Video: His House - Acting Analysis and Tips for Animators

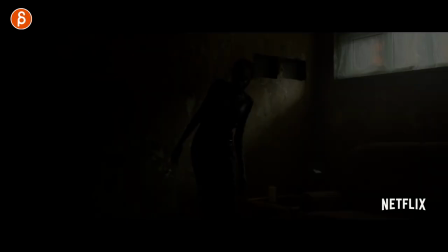0s
Welcome back to another acting analysis and tips for animators and today I'm going to take a look at the super creepy and awesome movie His House. I got nine sequences I want to talk about before I do as always hi my name is JD if you're new to this channel I do acting analysis clips like these I
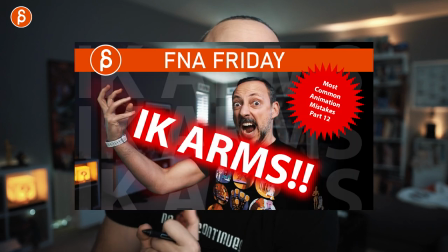16s
do animation analysis clips I do rip reviews product reviews lectures feedback all kinds of things this is YouTube you know this is the pitch if you like this subscribe if you want to it helps my channel grow and that is that for the pitch but that's not always time let's go straight into the sequences
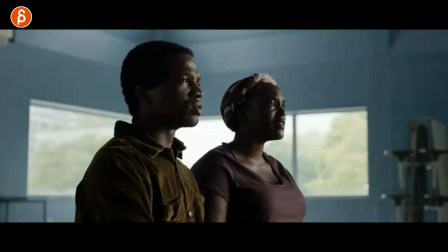30s
first up is this one with framing kind of posture changes and all kinds of that happens in here so
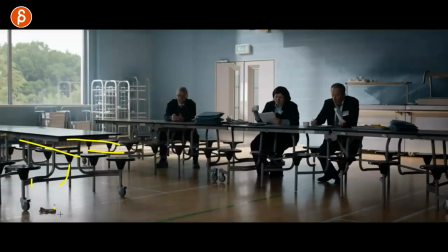37s
i want to go from the very beginning right off the bat like the busyness right there's all kind of stuff there there's just more busyness it seems like they're not
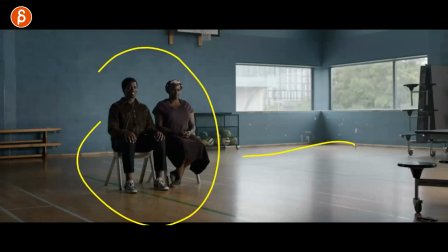45s
as alone as opposed to when you go to them they're completely alone here just kind of reinforces that they're on their own facing
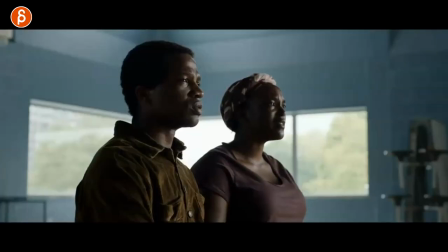53s
off all of these the other thing that i also look at is just how they behave they are very attentive they're nervous because they are
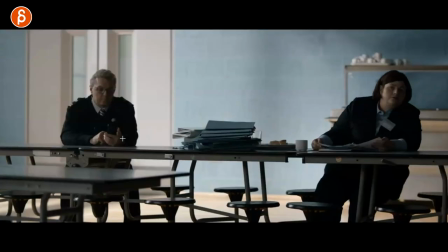61s
deciding basically about their life and as we go on on purpose here they show that kind of talking they got food here they all kind of stuff and
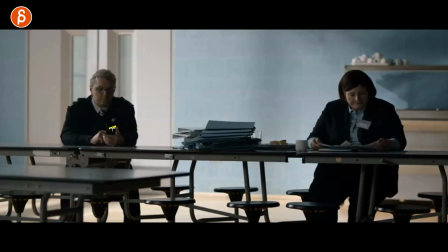69s
he's on his phone not really paying attention if you listen to this i mean if you watch movie there's specific sound of all of that once we get to this here he
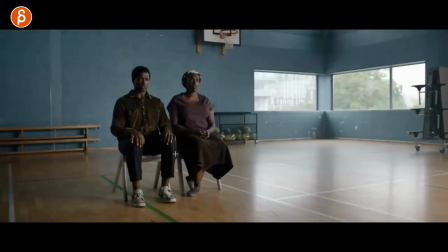75s
tells them you're actually good to go and i want to look at the body posture change right very rigid very nervous less stiff here but still they're waiting to hear yes or no and once they hear it you can see the inhale you
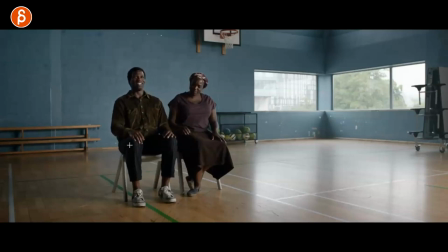89s
can see that change in the hands you can see they're starting to relax a little bit shoulders go down he even leans back a bit they hold on to each other
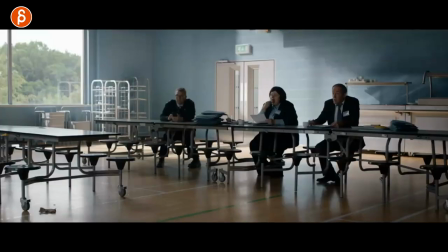96s
there's a complete change in posture and then you have that in contrast like this is really important to them like this is going to determine their life and he's just kind of like yeah whatever let me eat something here so why am i showing this just because of contrast again you can see
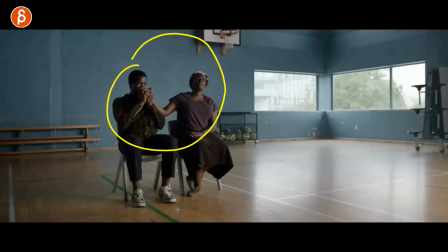112s
how they are seated how they are positioned within the sets how they are alone how their posture is changing depending on what they are saying just look at
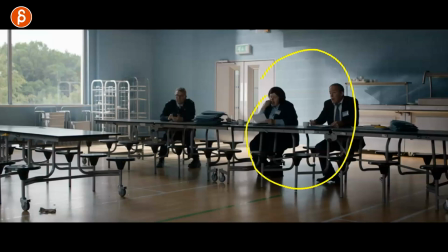119s
if you have multiple characters in different status and power dynamic changes how you could re-emphasize that and kind of make that a bigger contrast in a scene now also as he's telling them well this doesn't mean that you're not out of the woods and he tells them more conditions you can see
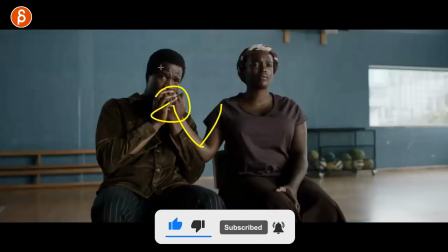134s
the contrast and the changes again right they're holding on but then they realize all right well I guess this is not exactly it it's a
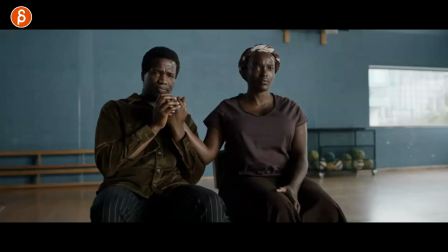141s
bit of a swallow there and they're starting to tense up so for you just also contrast right as you have change in contrast you can see this here and then something else happens you can see again the change again in posture so think about that how people are sitting or standing and as
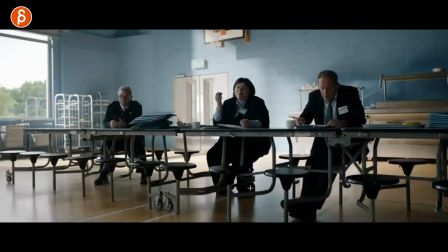156s
they are processing information hearing news that could be good that could be bad also here I want to show just the contrast of the feet how
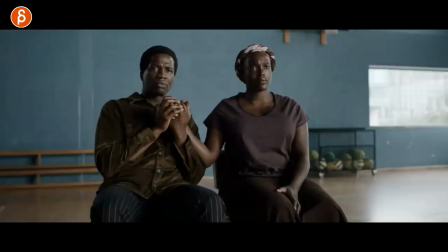163s
they're all different here but again just going back to how they look and how they behave you can see this here they're getting a lot more tense they're paying attention they're listening you can see how now the the good news has kind of gone away they're still holding on to each other but he realized all right back
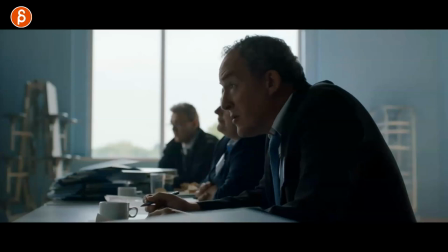179s
to being a bit more tense and he's so listening to this him as in him that when he tells them these are
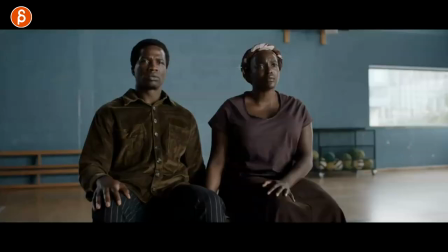187s
the rules this is what you have to do she is the one that kind of breaks that moment of oh okay yes you can see how can she almost kind of not wakes herself up but it's kind of like okay okay well we have to now and to now this is almost like again like an interrogation and he is still completely like okay wait this is not really the freedom that we hope for and
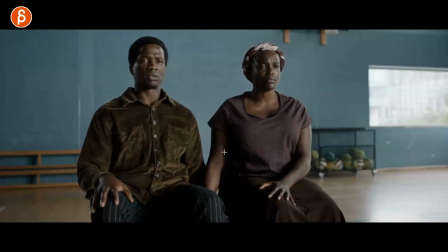205s
you can see when she does it how he kind of wakes up and goes yes yes yes and gets back into this again little slight changes in the hands but i thought there's a lot of really cool stuff there overall those actors are fantastic i highly highly recommend this movie but i love all those little
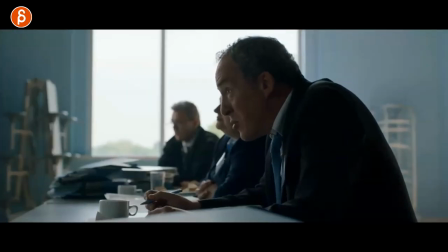218s
changes in postures and looks all depending on how they feel and what they hear and how they're reacting to things this clip i want to throw in there
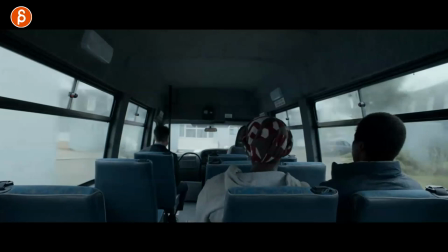226s
because they are in here and i like this setup in your scene where if you are in a truck like this or a van or bus whatever
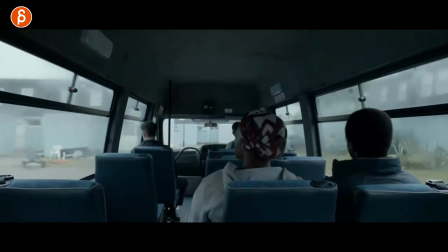233s
look at how they bounce around i just kind of like that as an overall secondary action as you do something this is not you know this
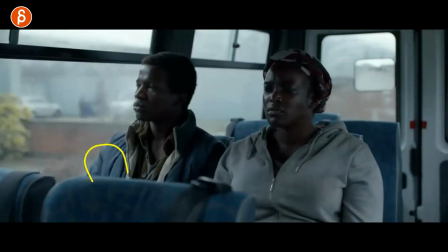240s
is just a general note if you have them bounce around you know what if the character holds something to drink or there's a glass or something and the bounciness makes it difficult to drink like you could just use that for any type of things i like this here as well in terms of
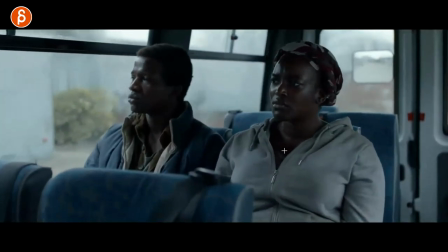251s
they're moving and then as they stop you can see as they bounce around when they stop to have that boom and then stop and she looks over just
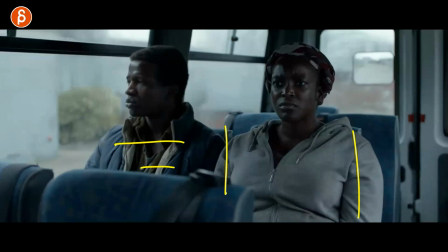259s
that secondary action then the lack of it or it's stopping can be something you can use in your shot kind of to re-emphasize this
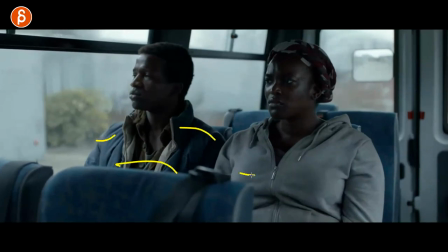266s
is a stop or they're happy that they're bouncing around this could be kids and then it stops maybe oh wait why is it
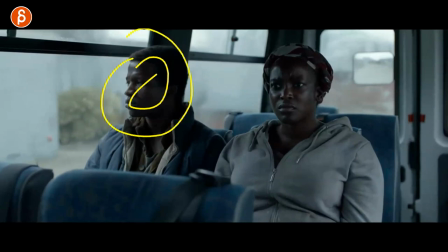271s
stopping the kids would not be happy i mean and this could be for adults or for kids i just like this as a setup when you use your characters in
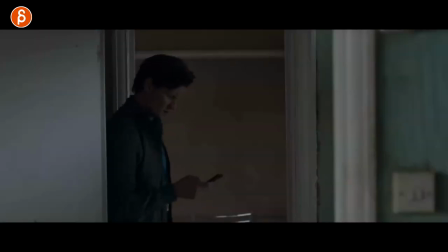277s
a specific environment and that environment influences the characters this one i want to throw in there was i always talk about being someone for the first time or
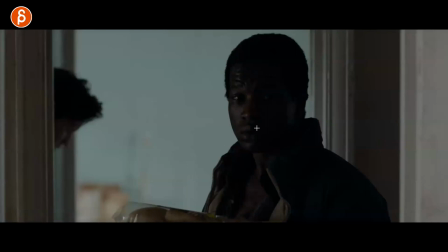284s
not so he is reading off the script as he's showing them the house not interested not looking around but they are here for the first
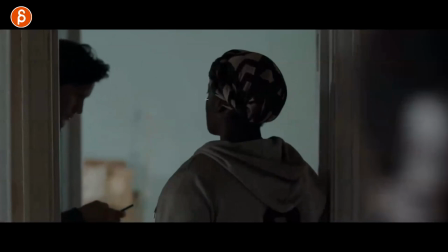291s
time they look around you can see this here examine the rooms
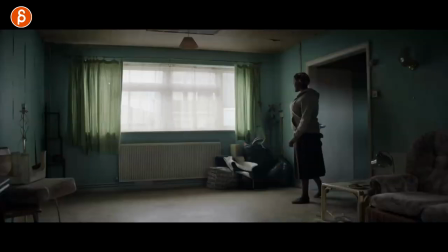297s
looks over there there are many many shots after that but you can see just kind of all right well i guess this is where we're going to live again this is more as a general note they're trying things out all of
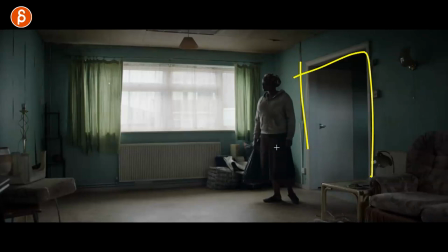309s
this would be different if this was their home and they have been here you know for many many years so just think about that when
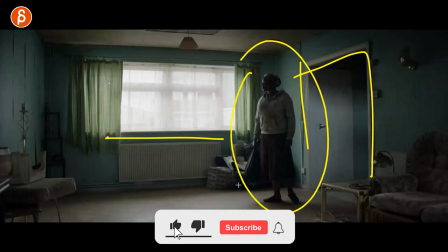314s
you put a character in an environment how do they react and act you know this i say this all the time but i don't want to bring this
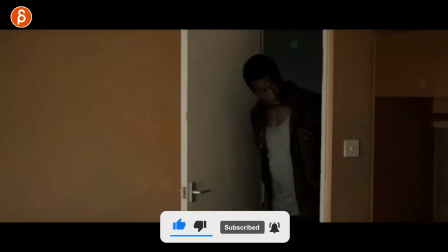319s
up just because it comes up every now and then in movies this would be a tough one to emulate in animation just because it's just so well acted it's so
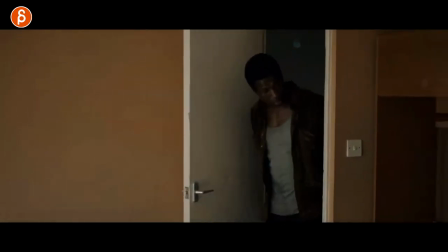325s
tough to pull off but i just like this whole scene where so he's looked at the house right and he is happy that
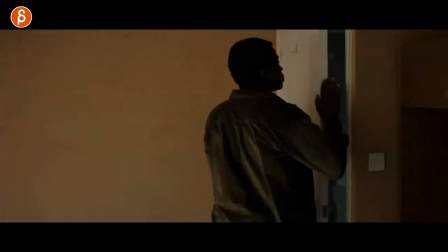331s
he has a house and he wants to have a moment by himself already that i like how he closes the door because he puts his hand there and
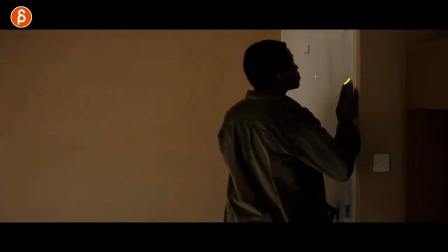338s
his fingers so that he can silently close the door he doesn't want anybody to know that he's in here just the way he closed it
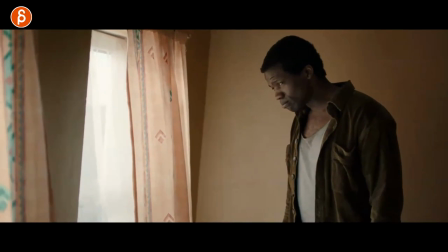344s
out is already great then he finally looks out and realizes this is now our home and he goes through all those emotions of
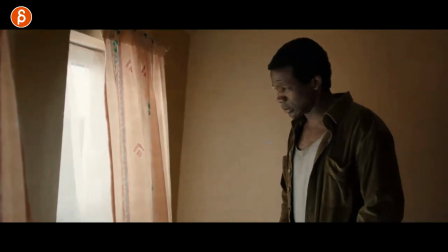351s
sadness but it's not just sadness like happy sadness but still there's just a lot of weight you can see this here he has to sit down then he changes back
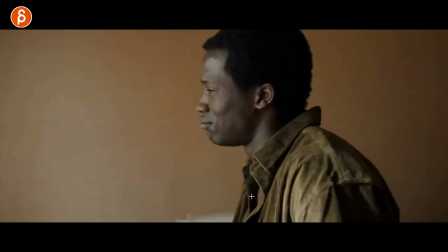359s
into laughing and then back into
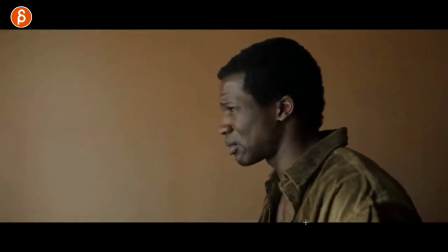363s
just the despair and then the hope and all of those things in there as he's finally his own home
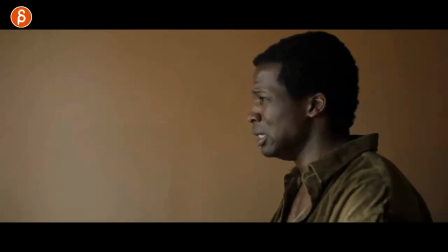370s
such a great moment he's so good in this movie and again it's tough to pull off because you have to you know act it out yourself or find
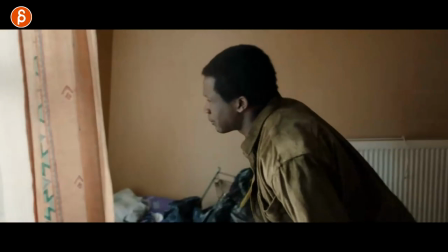376s
maybe this kind of reference but then tweak it enough but you're just interesting and so powerful to go through such sadness and then quick happiness and back into
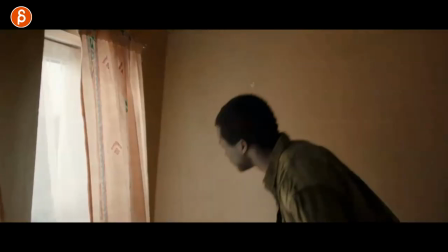383s
sadness just for something for you to think about as you do a emotional character test to potentially go in and out of really strong emotions
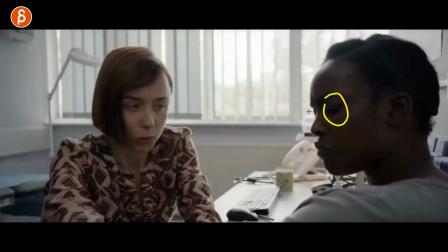389s
this one i want to bring there Just for character contrast, I love how she just has those really slow blinks.
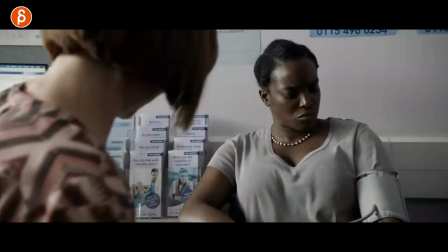395s
It's just a contrast of a lot of nervous fidgeting, a lot of quick moves. And she's just very almost stoic.
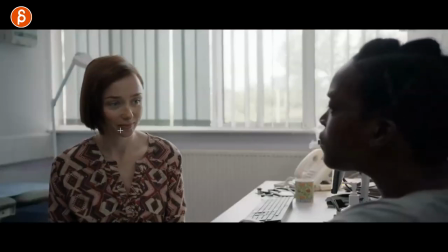402s
Kind of like, all right, just take the slow head turns. While she's just a bit more, you can see a lot more eye darts.
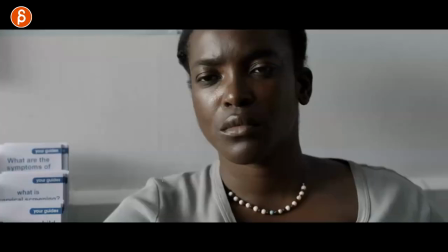407s
She's a bit more active. She's nervous. She wants to fill the moment with small talk. And just look at, just from an animation point, the timing changes of just the looks, the darts, the blinks.
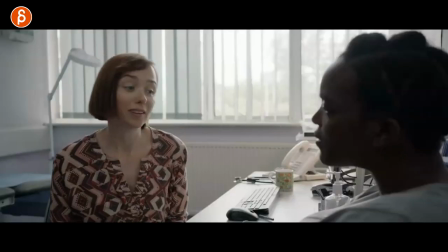418s
She's very quiet.
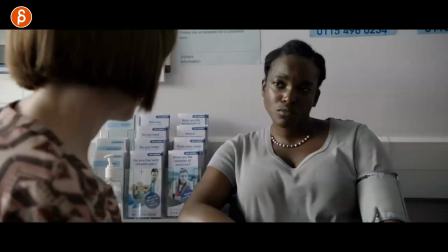420s
You can see there's a lot of quick things in the head, little quick facial expressions, movements in the body compared to her,
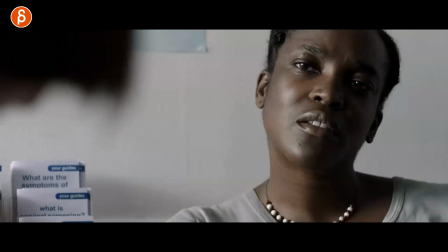429s
which is very, very quiet. Now there's a very tragic reason why she's like that. There's a whole story that unfolds here as she explains that.
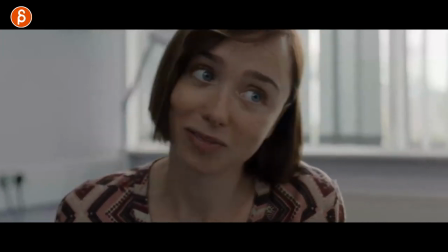435s
But again, as you even scrub through this, you can see a lot of movement facially in the face compared to her.
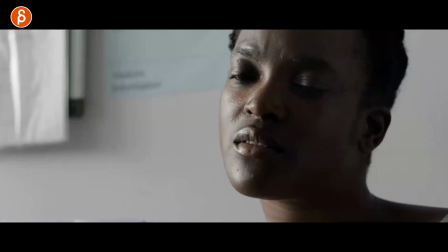442s
So that's something for you to think about.